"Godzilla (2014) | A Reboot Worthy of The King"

Again, like Godzilla, they're just big animals. The female is wailing when her nest is destroyed and all her babies are killed, and I kind of feel bad for a bit.
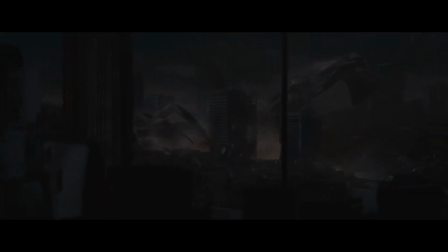It's probably not the best thing for them to be running around with live nukes as baby food, but in the end, they are just trying to mate and survive.
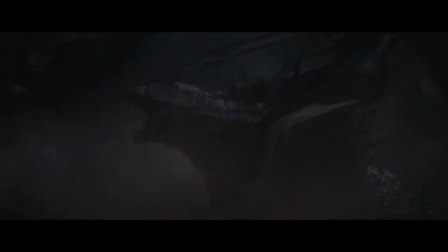But considering they're a parasitic species to Godzilla species, it makes sense that he'd want to stop the horny before they can procreate. Gareth Edwards does his best to shoot these monsters exclusively from perspectives where humans could be standing in order to emphasize their scale, and my god, does it work.
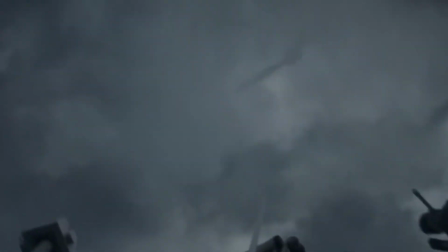We get some stellar shots from the human perspective on the ground, showcasing how enormous these creatures are.
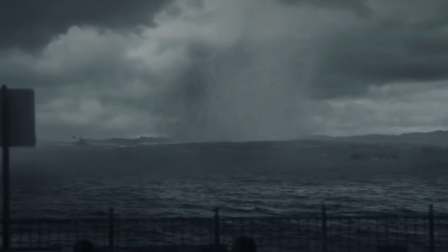There's a scene that always stands out to me when I watch this movie, and it's the scene where the male Mudo dive bombs a ship in order to steal the nuke.
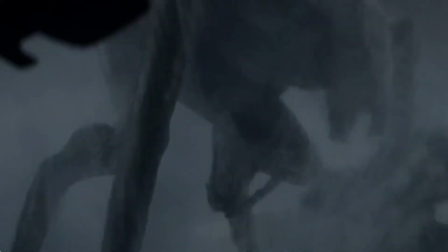There's this incredible shot of him stepping out of the water in front of a car, and you see it all through this car's windshield,
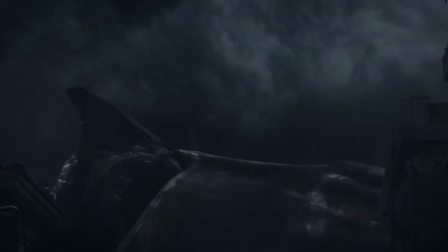and it really just highlights how huge these things are in comparison to normal, everyday things around us.
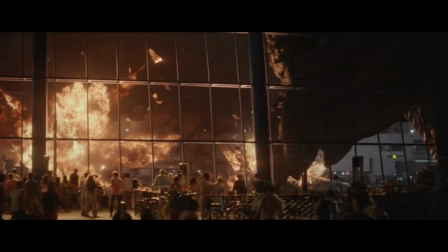And of course, there's the big guy's first appearance in Hawaii, where the simple sight of his foot stomping down, sets an entire screaming crowd into hushed silence. Now, the Jaws technique that Edwards pulls with Godzilla's first appearance is great. It makes for some awesome buildup.
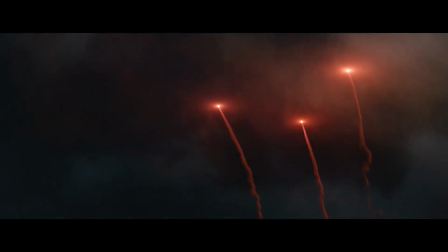It focuses more on the force of nature aspect of the movie, showcasing just the destruction left by him and making it feel a lot more apocalyptic and weighty.
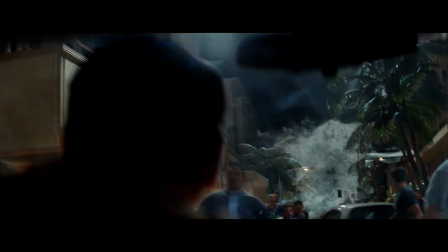Godzilla feels massive. You feel the weight behind all of his movement. The simple act of him coming ashore causes so much water displacement that it results in a tsunami. And it makes for an excellent eventual payoff when it when he confronts the Mudo at the airfield
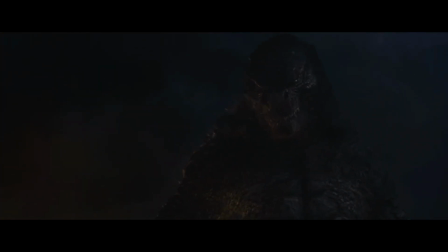Right before it cuts away and that's where the jaws technique becomes frustrating because yeah It's cool when
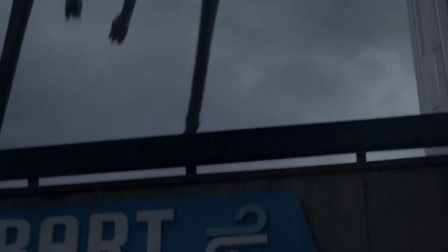it's leading up to seeing the monster It's not cool when you're teasing us with fights for 90%
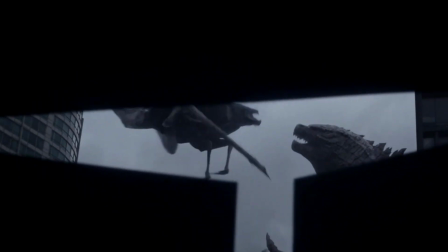of the runtime only to not show them and cut back to human drama That we don't care about the airport fight is a cock tease that I'm capable of excusing because the lead-up is so damn good that I don't care. But by the fifth or sixth time that a fight is set up and then we cut away to boring-is-sin-human storyline, yeah, it gets frustrating. So yeah, let's talk about the human storyline. The human storylines in Godzilla films, 9 out of 10 times, are the worst part of any Godzilla film. And that's not to say there haven't been any Godzilla films with good human storylines, there have been a few. G2014 isn't one of them. The cast of human characters here is fairly one note, with most of the stories centering around Aaron Taylor Johnson and Elizabeth Olsen's family and his struggle to return to his wife and kid.
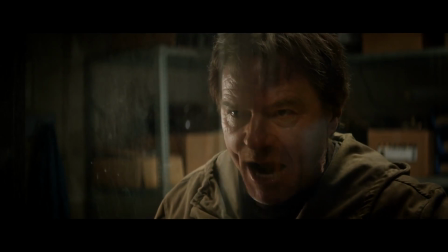This is fine on a surface level, considering it's basically framed as a disaster movie, but it's pretty hard to care about a lot of it since Ford and Elle and their son are the most bland,
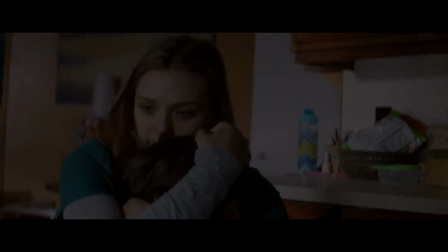forgettable characters in history. Especially Ford. Aaron Taylor Johnson is a capable actor who I've loved in several films. This is one of the weakest performances I've ever seen from him. I don't know if he's just phoning it in because he doesn't take this subject matter seriously, or if the character is just one note, or if it was an intentional choice where he's trying to play it reserved because he's a soldier.
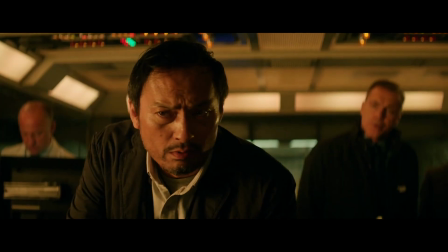Either way, it doesn't work. The best parts of the human element of this story have the least to do.
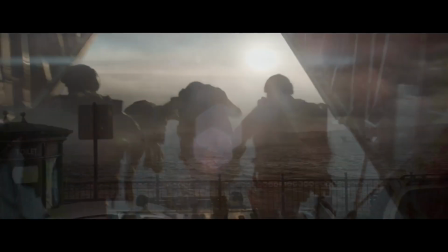Bryan Cranston, who is arguably the most interesting human character in the movie, and easily gives the best performance in the movie, is absolutely wasted here and dies within the first hour. And for the remaining runtime, we're left with this militarized block of wood as our protagonist. Ken Watanabe is the other human highlight, playing this film's version of Dr. Serizawa.
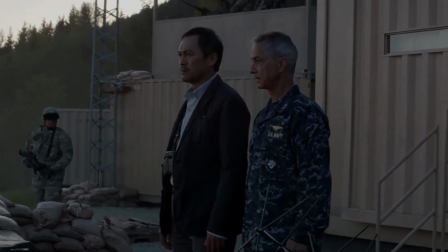This Serizawa doesn't have nearly as much significance to the plot as the original Dr. Serizawa. He brings what he can to this character, showcasing a man who has seen the horrors of nuclear war, his father lived through Hiroshima,
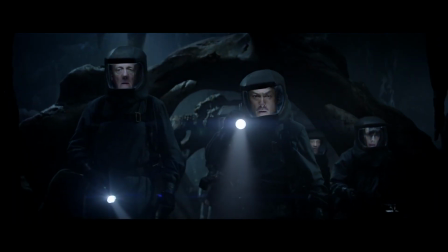who views Godzilla as nature's answer to keeping the world in balance.
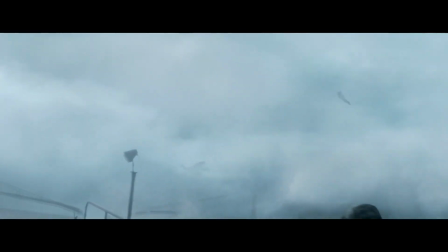He's dedicated his life to studying the big guy, and as a result, you can see that he kind of respects and admires him in a way. Plus, if nothing else, he's got some badass lines.
Let them fight.
2014's Godzilla is far from the best in the franchise, but for an American take on the character, it's far more respectable than 1998. While it might not be the best Godzilla film, or even the best one made by the US, it does a lot right and it's a very necessary film. Legendary had to show that they understood the character before they were able to go crazy with him. It's basically America's answer to the 1954 Godzilla,
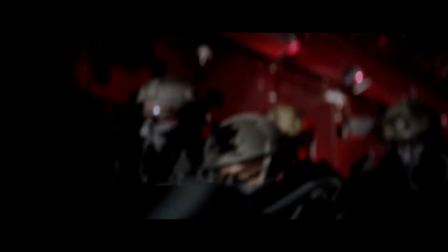a film that at its core is framed as a serious apocalyptic disaster movie, where the disaster just happens to be giant monsters.